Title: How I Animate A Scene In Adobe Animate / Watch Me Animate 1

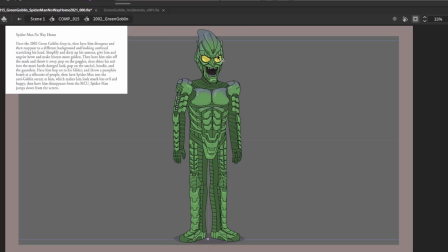(8:19)
Okay, it's going to have him pop in. Make sure with armored stuff you kind of want to make sure that nothing's like sliding in and out. So a little bit there. So if I squish this down, squish this over,
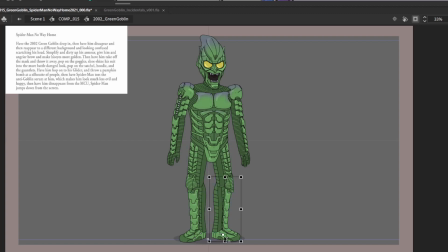(8:37)
do that, just have his knees bend a bit more because he's going to be landing in this pose. So there we go. And that works pretty well. I don't see any weird sliding or anything.
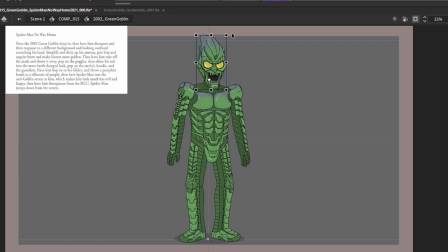(8:51)
It is kind of difficult to draw and also animate armored stuff because it's just things have to connect a bit more than something that's like fleshy or just like one solid color, that you're gonna notice if something is sliding all over the place. That's why animating the Iron Man video was probably the toughest one that I will ever animate,
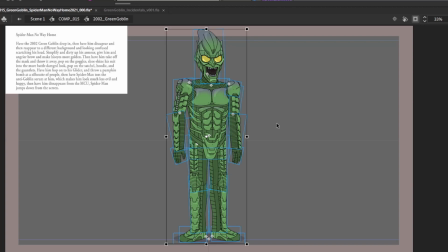(9:11)
and why I've been a little bit resilient on not having done any Transformers animations.
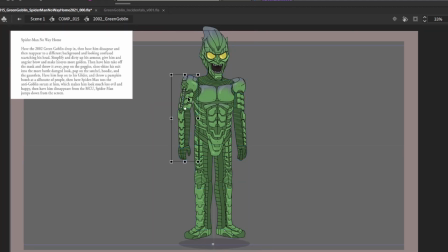(9:18)
Even though I do love that Transformers series, I was a huge fan of the Beast Wars video series back in the day, or animated series back in the day. But I don't know, just like doing armored stuff. Like eventually I'll probably cover some Transformers, but it's just like it's so much harder.
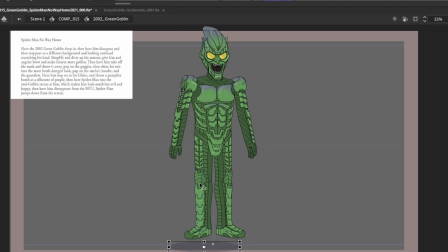(9:35)
I don't know. It's just, for me, it's just hard to like get it to be realistically drawn and have it animated properly. So, you know, eventually I'll just probably do Optimus Prime or Bumblebee or some of the bad guys in the Transformers series.
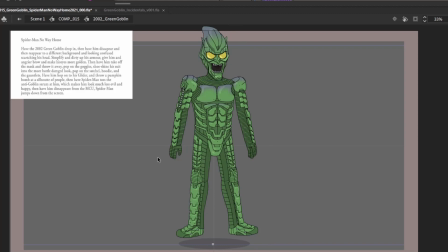(9:50)
But for now, you'll have to be happy that I'm doing some armored goblins. And I'm doing it for you. Although I do like this look for the goblin. I almost like it better than his new look. Although I do get why they changed it in the movie.
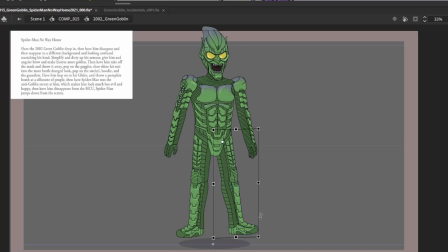(10:05)
They wanted Willem Dafoe to like be able to emote and act, because he has less scenes in this movie than obviously he had in the 2002 one. So they're going to want to show his face off a bit more, because they paid probably good money to get him back. And they don't want to cover it up with a mask. Although I never disliked this mask.
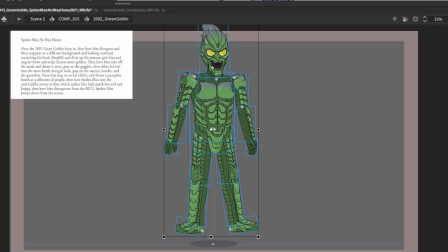(10:23)
A lot of people did. So what I do is basically I've made a key right before this drop. So I kind of have been working backwards. I used to like work forwards on these, but I find it's almost easier to work backwards. So I'm going to drag this same key over there, and it's just going to load.
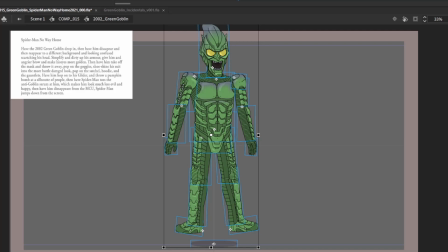(10:42)
Take a second, take a sip of tea while it does that. Okay, so now it's loaded. So this key is going to be a slightly less extreme version of that key. So it's kind of like I'm easing into the fully popped up pose there.
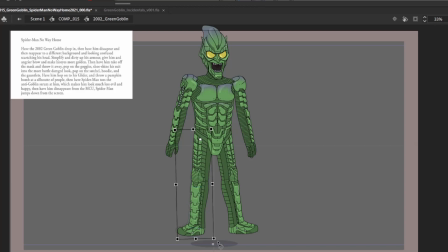(11:00)
I've done so many of these pop-ins that it's ridiculous. I've probably had, like, I tend to have 3 different entrances for characters, sometimes 4, but the main one is the character popping in,
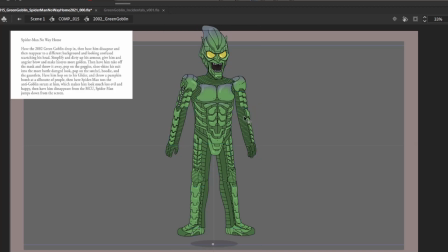(11:16)
and then there's a character dropping in, and a character popping up, and there's also a character just like coming up onto screen like halfway through, like shoulder-wise, where you don't see their legs. But for the most part, I find the popping in one is the most satisfying to see.
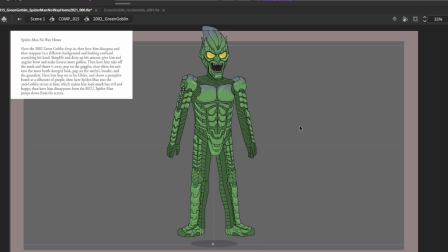(11:36)
But when I did my original animation, I found that doing so many pops in a row with the Jason one, I started switching things up a bit more, where I was like, okay, I'll have them pop up, have them drop in. So it's like just different ones, and I tend to like go in order. So I'll go pop, pop up.
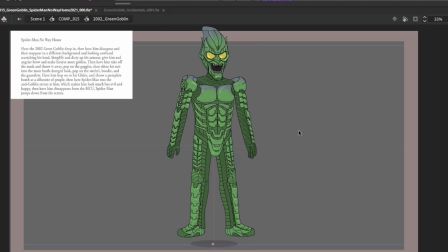(11:54)
When it was it pop, it'll go pop in, pop up, drop in. And that's typically the order I follow. Sometimes I mess around with it depending on if like a scene, like I really want a character to be doing a certain thing to come in. But just luckily enough, this one happened to be a pop in.
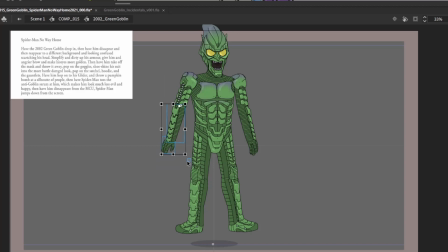(12:11)
So yeah, I get to pop in my favorite version of the Green Goblin, which I am excited for. So I'll just make this a little bit more extreme, the second one.